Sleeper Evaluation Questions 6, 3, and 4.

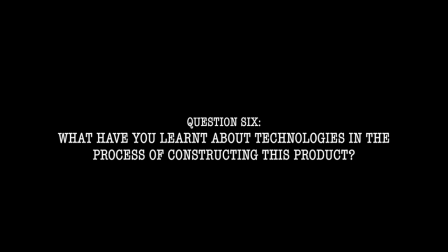[0:00]
What have you learned about the technologies from the process of constructing this product? The camera that we used for our film opening was the Canon 100D,
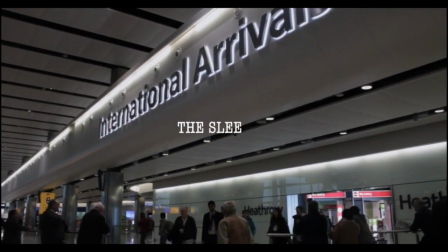[0:08]
and despite us managing to film and produce a successful piece, there was room for improvement when it comes to the use of our hardware.
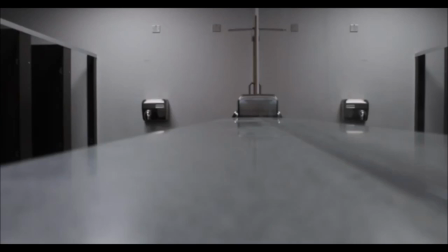[0:15]
One area in which we could have improved our cinematography would be with the focus of the camera,
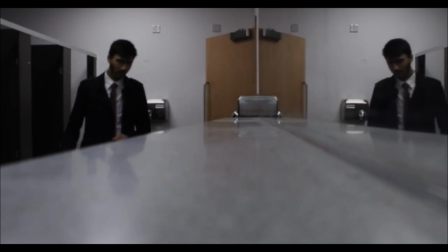[0:20]
for as a group we struggled to get the grips with the focus of the camera, and that fact was evident in our final piece with some of our shots being out of focus.
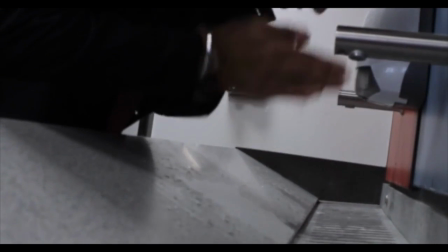[0:28]
However, this can be said to be our own fault, for we did not have the actors in shot when we put the camera in place.
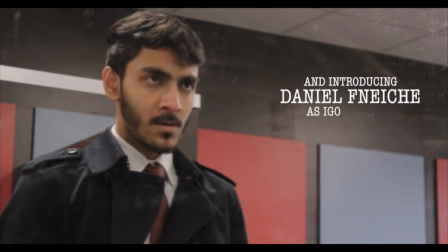[0:34]
Another area in which we could have improved upon was the stability of the camera,
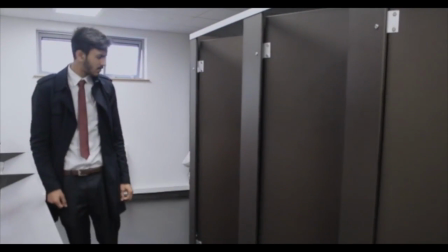[0:38]
and once again this proved evident in our final piece, albeit marginalised by the stabilisation feature on Final Cut Pro.
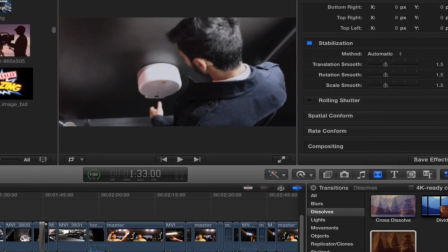[0:45]
This particular feature enabled me to make some of our shots look more free-flowing and smooth, allowing for a product of better quality.
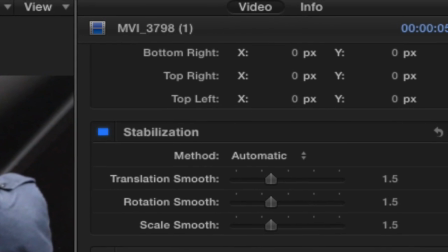[0:53]
For instance, prior to our car scene, we had a shot that panned up of the car that was really unstable,
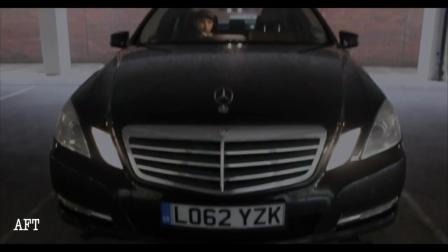[0:59]
and the stabilisation feature on Final Cut Pro allowed me to make it look much more smooth and free-flowing.
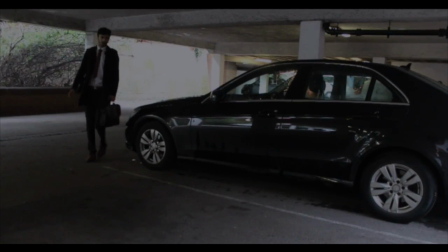[1:06]
Another piece of hardware that we used during production was an iPhone 6 and its inbuilt voice recorder during the car scene,
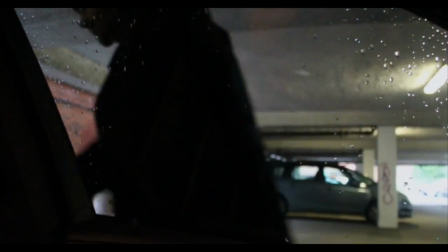[1:13]
and did so initially as a precaution, for we did not know how good the audio quality of the camera was,
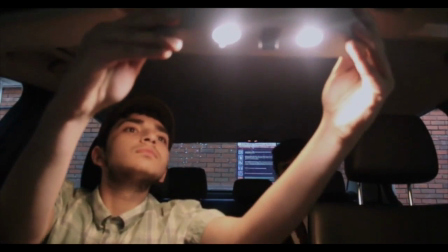[1:18]
so instead we recorded our audio, our dialogue, on an iPhone recorder just so we had a spare piece of audio if the camera audio was not good enough.
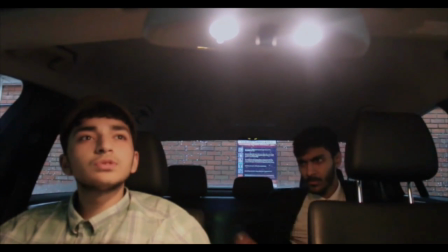[1:27]
Despite us not using any of the audio we recorded during production,
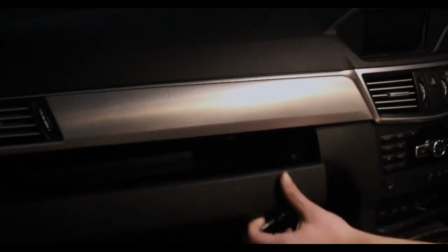[1:31]
I did have our driver record a piece of dialogue in post-production just to fill in some of the gaps on our timeline where we deemed it necessary.
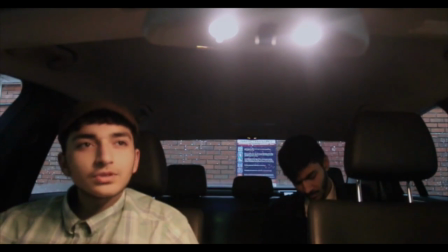[1:40]
In terms of software, in post-production I used Final Cut Pro and YouTube to edit and download relevant clips for our production.
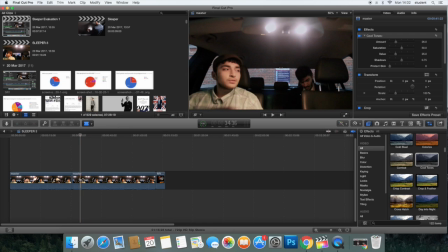[1:48]
With the use of Final Cut Pro, I was able to use the blade feature to cut up some scenes and fill it in with different shots of the same actions. In particular, our car scene consisted of a master shot that had to be broken up to avoid having the
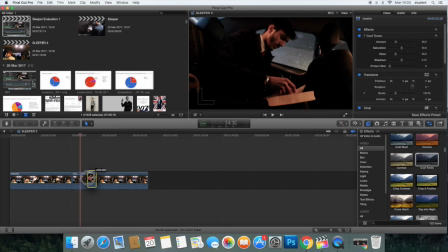[2:01]
scene drag on for too long by having close-ups of and cutaways to our protagonist.
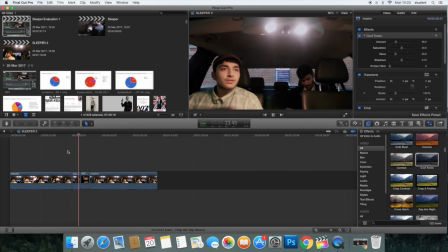[2:07]
And Final Cut Pro enabled me to edit some of the clips to make it seem more continual and more free-flowing.
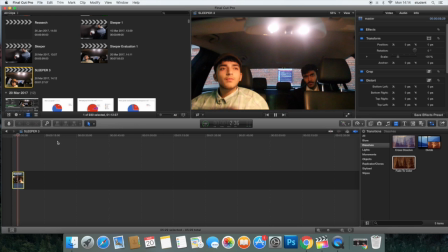[2:13]
The software also enabled me to add tints or filters to some of our shots to help change the mood according to our characters and their personalities.
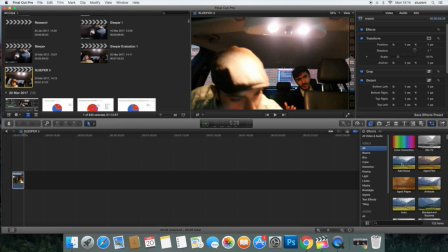[2:21]
I did this by applying a cold blue tint to all of our shots and adjusting them to my liking and rid of the fact that they have just been recorded on a camera,
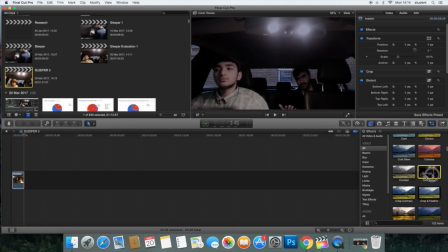[2:29]
and to make our product look more professional. The presentation of our protagonist is a testament to this, as he is a cool, calm and collected person, and the blue tint allowed me to further emphasize this.
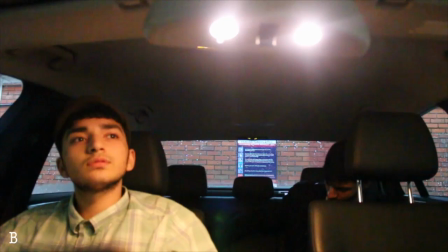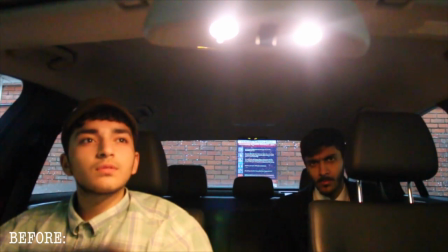[2:46] How was your flight? Documents. Give.
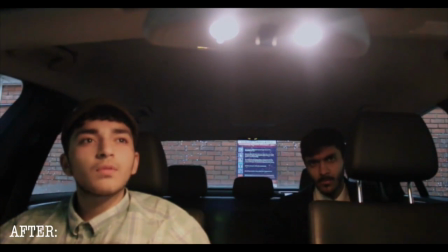[2:53] How was your flight? Documents. Give.
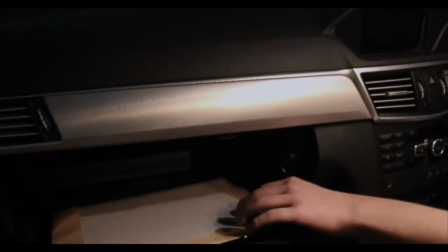[2:57]
Final Cut Pro also enabled me to make our locations seem as if they were at the airport when in truth they were not.
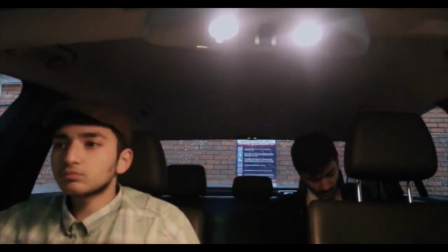[3:03]
More specifically, our toilet scene and car scene, for they were shot in the sixth form toilets of Lambton School and Waterman's car park.
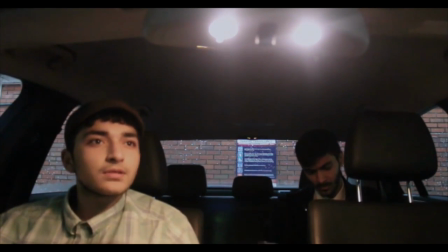[3:10]
During post-production,
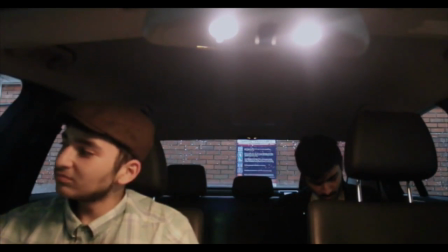[3:12]
I downloaded the sound effect of an airport tannoy off of YouTube and synced it on our timeline according to our visuals when our protagonist turns around,
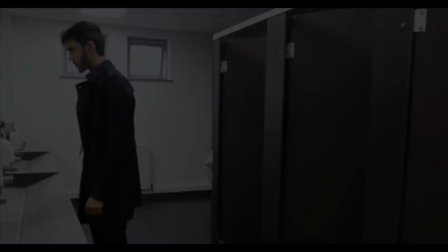[3:19]
to create the fact that he was actually at the airport.
Attention please, this is the final call
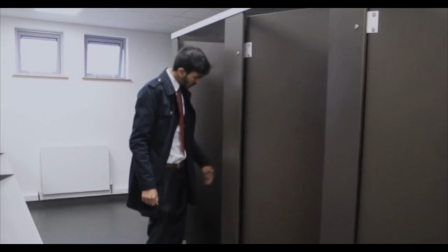[3:25] for Korean Air Flight 7111.
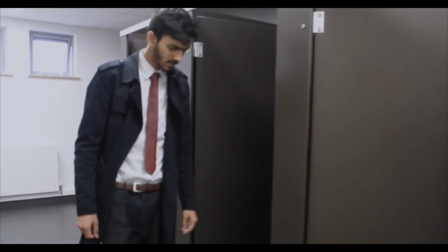[3:31]
Furthermore, I was able to download the sound effect of an airplane landing and implement it onto our timeline, synchronizing it with our visuals.
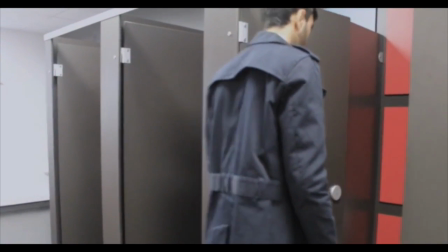[3:38]
More specifically, during our car scene, when the driver proceeds to engage in a conversation with our protagonist,
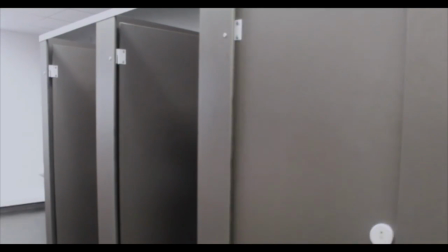[3:44]
a plane is heard overhead, giving them the topic of conversation that was needed.
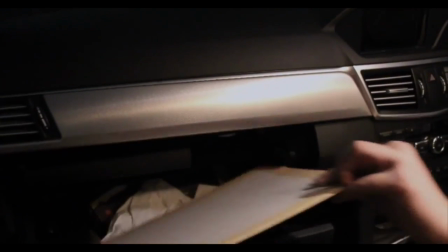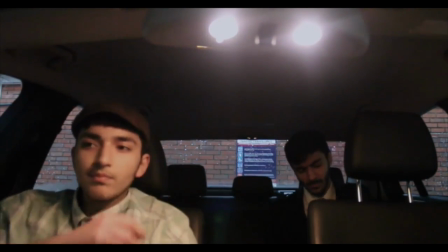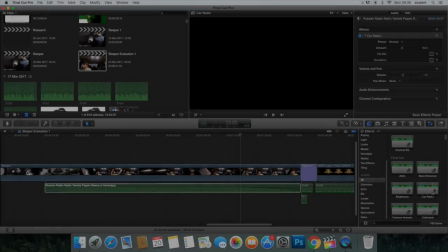[3:58] Imagine me flying a plane.
During the production of our car scene, there was no diegetic sound playing, making it lack a sense of realism.
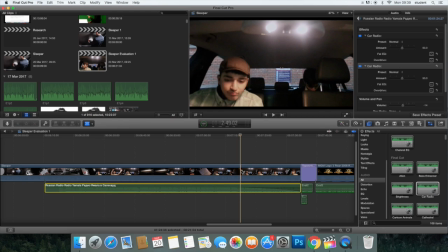[4:06]
So to rectify this, in post-production, I downloaded a Russian radio track off of YouTube and made it sound as if the characters were really listening to it in the car. I did this by adding the track to our timeline and applying the car radio mask that was on Final Cut Pro and synced it with our visuals,
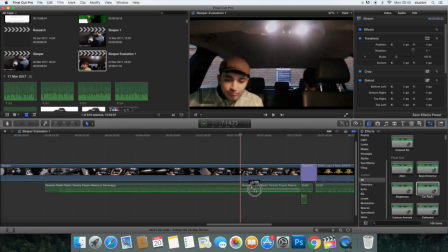[4:23]
making it seem that the Russian radio track was being listened to in the car and not pure raw audio. Another thing that I was able to synchronize with our visuals was the adjustment of volume that our driver made during the car scene. I did this by using the blade feature to cut the audio into, making the second half of the track louder and then fading it in,
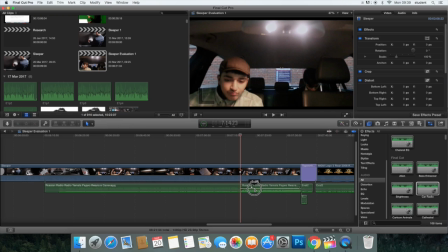[4:42]
giving it the effect that the driver had just adjusted the volume in correlation to our visuals, which showed the driver playing around with the dashboard.
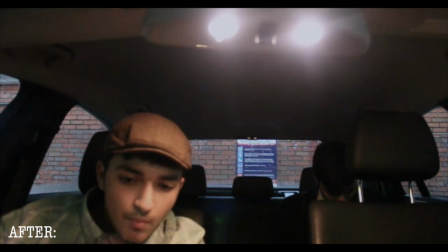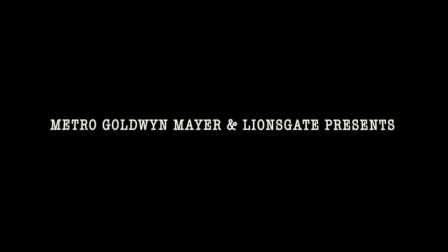[4:58]
Lastly, for our opening credits, I used a typewriter font that allowed for each letter to appear on the screen one by one,
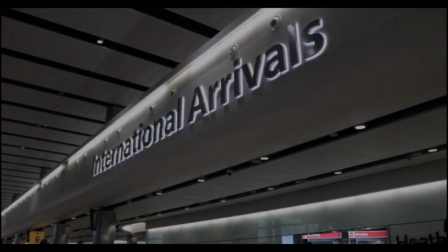[5:05]
allowing for the audience to be able to read our credits with very little trouble.
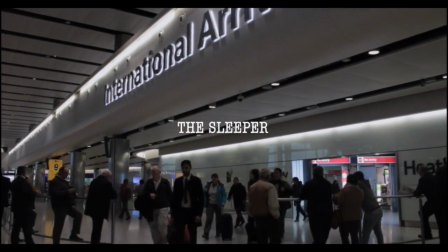[5:09]
In addition to this, to add to the typewriter effect, I downloaded a piece of audio that was essentially somebody using a typewriter,
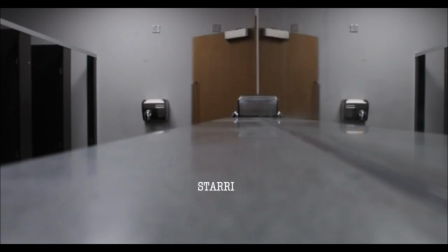[5:16]
and once I'd done this, I added it to our timeline, cut up the track according to where and when our credits would appear,
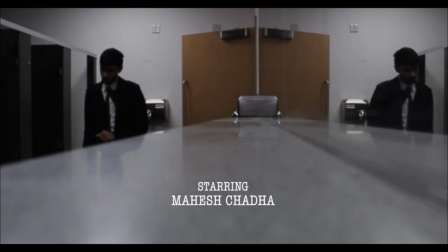[5:21]
and synchronized them.
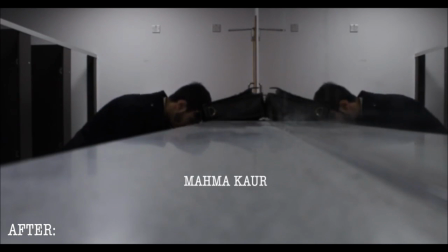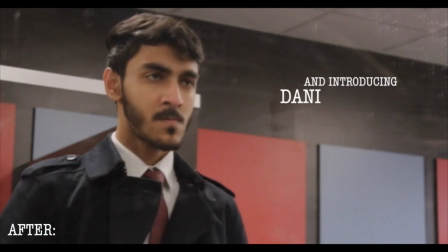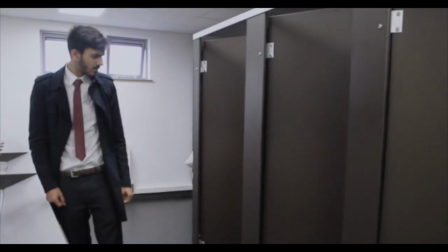[5:37]
In summary, the production of this project has taught me successfully how to import video and audio files onto Final Cut Pro,
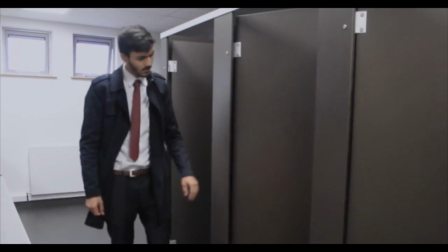[5:43]
use the blade feature to cut up and fill in different shots of the same action,
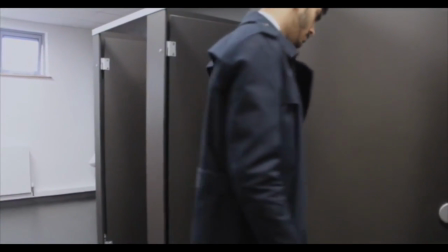[5:47]
use dialogue that was recorded in post-production and added to the timeline, and add a filter to our shots to make it look less raw and more professional. What kind of media institutions might distribute your media product and why?
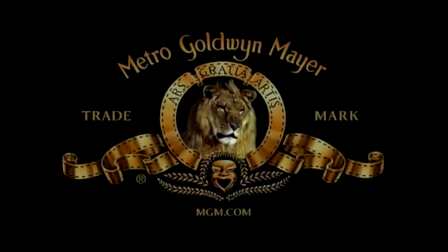[6:03]
The media institutions that we feel will be well suited to distributing our media products are Metro-Goldwyn-Mayer, MGM, and Lionsgate.
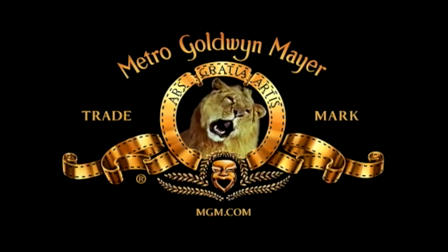[6:11]
The two institutions have in the past produced similar films to our own in terms of genre. For instance, MGM has been involved in the production of a number of James Bond films, such as Skyfall in 2012 and Spectre in 2015.
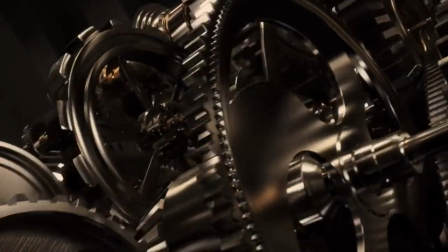[6:22]
And Lionsgate were involved in the production of the anti-establishment action films Olympus Has Fallen and London Has Fallen,
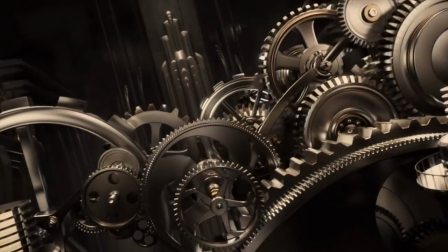[6:28]
in correlation to our film, which involves a Russian spy trying to take down the British government.
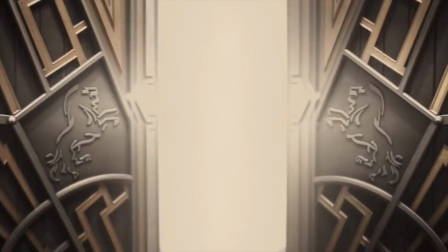[6:32]
We feel that these Hollywood institutions are best suited to producing our film, for we are aiming for a mass audience, and these institutions can help us aim towards a mass audience. Who would be the target audience for your media product?
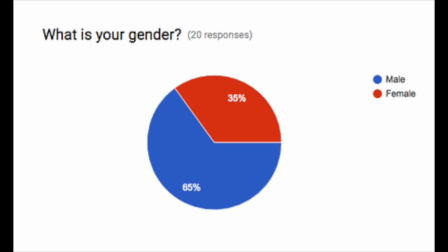[6:47]
According to our pre-production survey, around 65% of the voters were male and 90% were aged between the years 13 and 18.
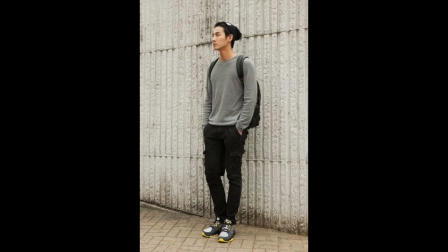[6:55]
This indicates to us that we ought to aim our film at a predominantly male teenage audience.
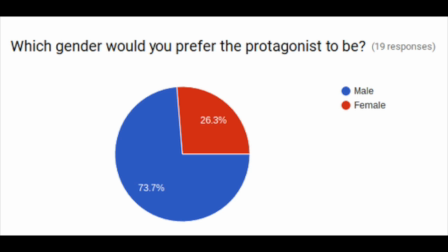[7:01]
Furthermore, around 75% of voters prefer to see a male protagonist as opposed to a female one,
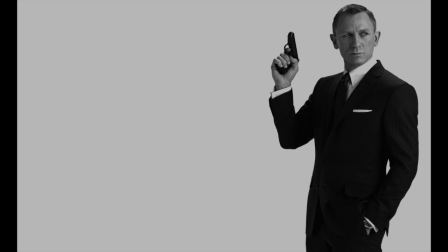[7:06]
allowing us to provide our mainly male audience with a protagonist that they may be able to relate to more.
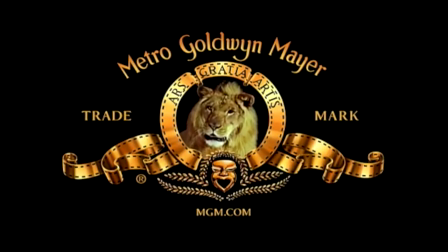[7:11]
The age range of our target audience also played a part in us choosing our institutions,
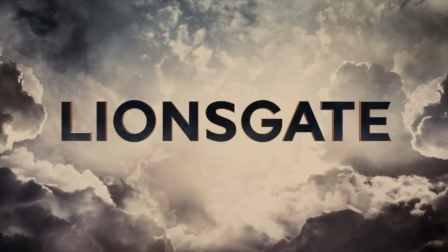[7:15]
as most teenagers consume films that are produced by big Hollywood institutions such as MGM and Lionsgate.
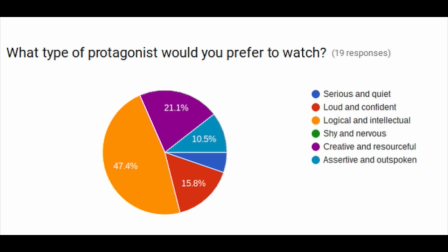[7:22]
The participants also voted for our protagonist to be both logical and intellectual. This would indicate to us that our target audience is slightly more mature than we initially assumed, hence why our protagonist is a sophisticated and complex character to understand.
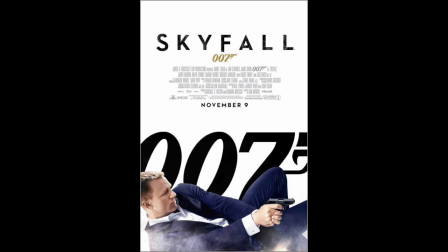[7:35]
Similar films to our own, such as Skyfall and London Has Fallen, produced by MGM and Lionsgate respectively,
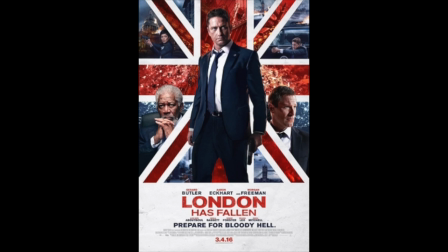[7:41]
were highly appreciated by people of a similar age group to our target audience, and both proved to be huge successes at the box office,
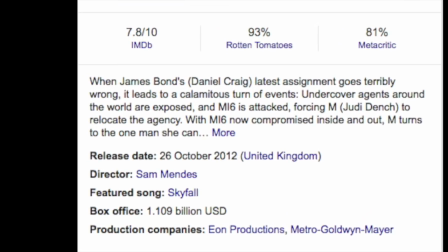[7:48]
with Skyfall raking in around $1 billion and London Has Fallen around $200 million at the worldwide box office.
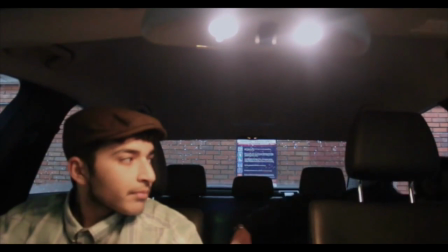[7:55]
We're looking for similar success with our film, hence why we're appealing to a mass audience consisting of mainly male and teenage people.